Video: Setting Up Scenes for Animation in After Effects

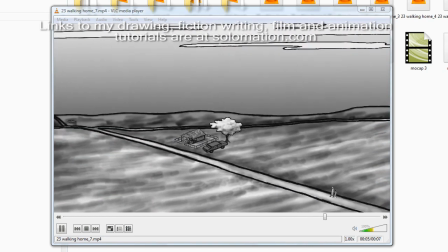0:08 Hi, my name is Cy Porter, and I'd like to show you how I set up this one
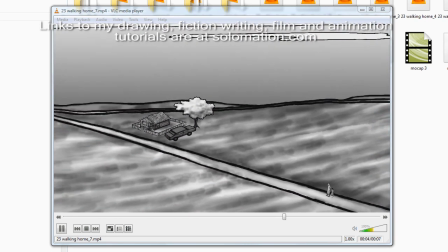0:16 animated scene in After Effects.
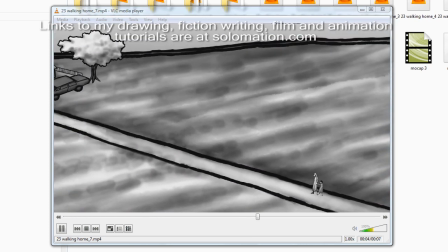0:20 And basically, what is happening is that the camera is
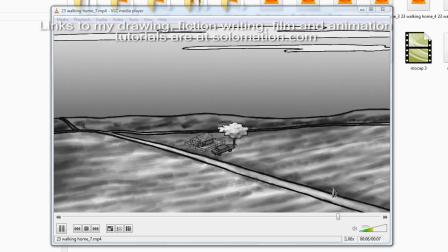0:28 zooming out and panning to the left. So I'll show you how I set it up.
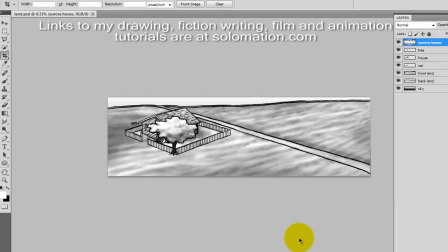0:39 One important thing to think about the strategy of animating two-dimensional images is to consider where the camera is going to be moving and then translate that into a two-dimensional image.
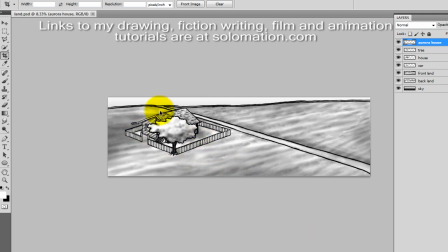0:59 As you can see here, my composition is very wide.
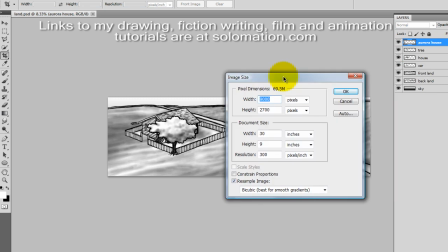1:05 If I go and look at the image size, it's 30 across and 9 high.
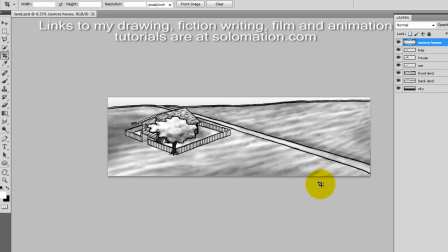1:14 And the reason is because I know the camera is going to be moving from down here and in this direction. And there are images that I went ahead and with the tree and the house,
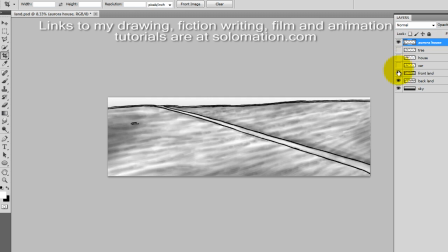1:34 I went ahead and brought to their own layers just so that I would have the ability to manipulate them in After Effects because you can only
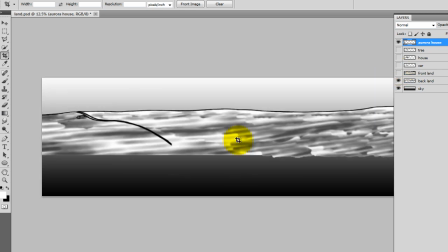1:47 predict so much how the images are going to start working once you bring them into After Effects.
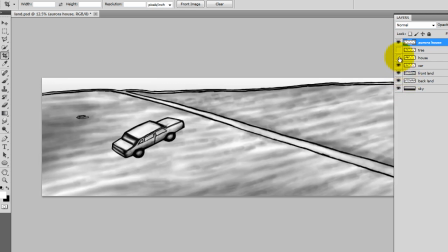1:53 And you want to prepare the images so that you will have the ability to scale different parts and rearrange to make them work best in a pseudo 3D environment.
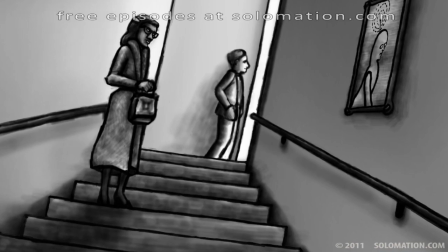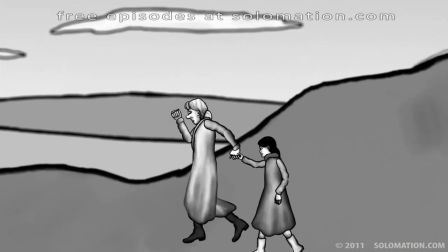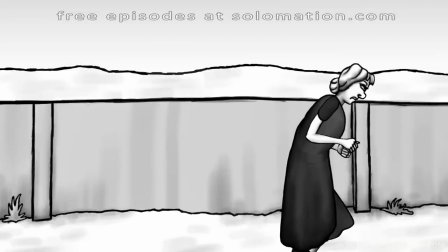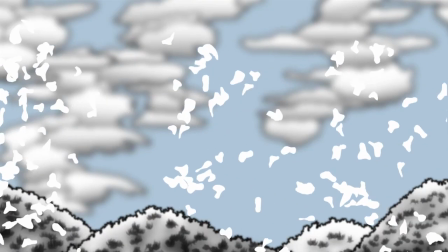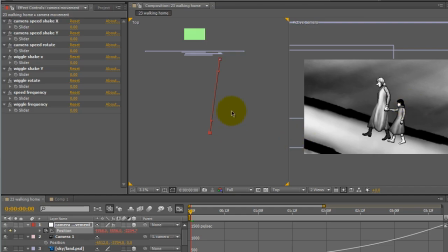2:42 Here we are in After Effects, and what I've done is made all the layers 3D.
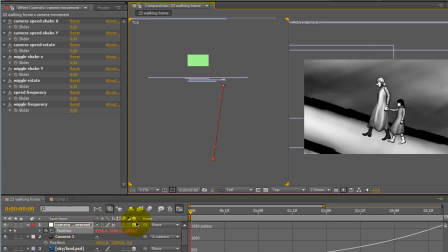2:54 I brought them into the composition, clicked on the 3D box, and I've arranged them in Z space. And if you notice, the sky and clouds are very far in the back.
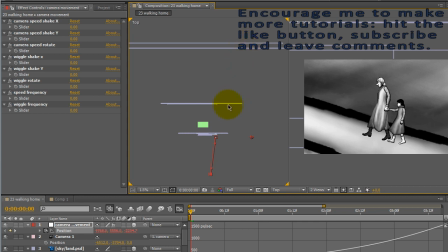3:13 And then I have the land in the background.
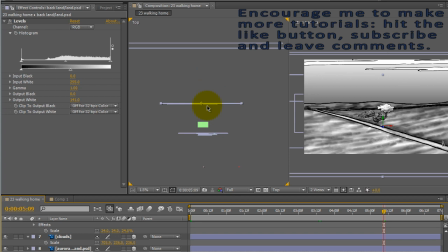3:18 I brought back, but it's a little bit nearer to the front because, in terms of the parallaxing, I want that background land to move a lot more in relation to the foreground land.
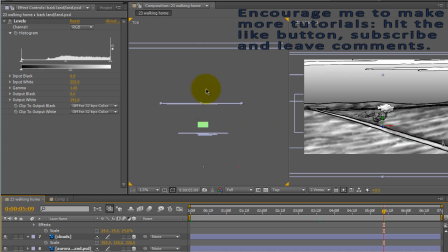3:38 I don't need to send it very far to the back because I want to go ahead and have it move a little bit less than the land in the front, but not move as little as the clouds and sky.
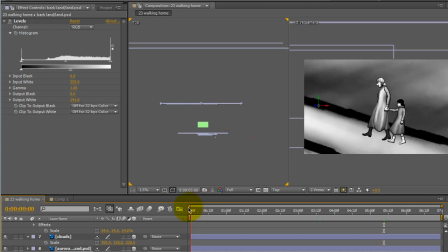3:55 So I knew that I wanted to have the camera do come in here and give a close view of the two animated characters here. And this is a QuickTime video footage that I brought in of these two animated characters.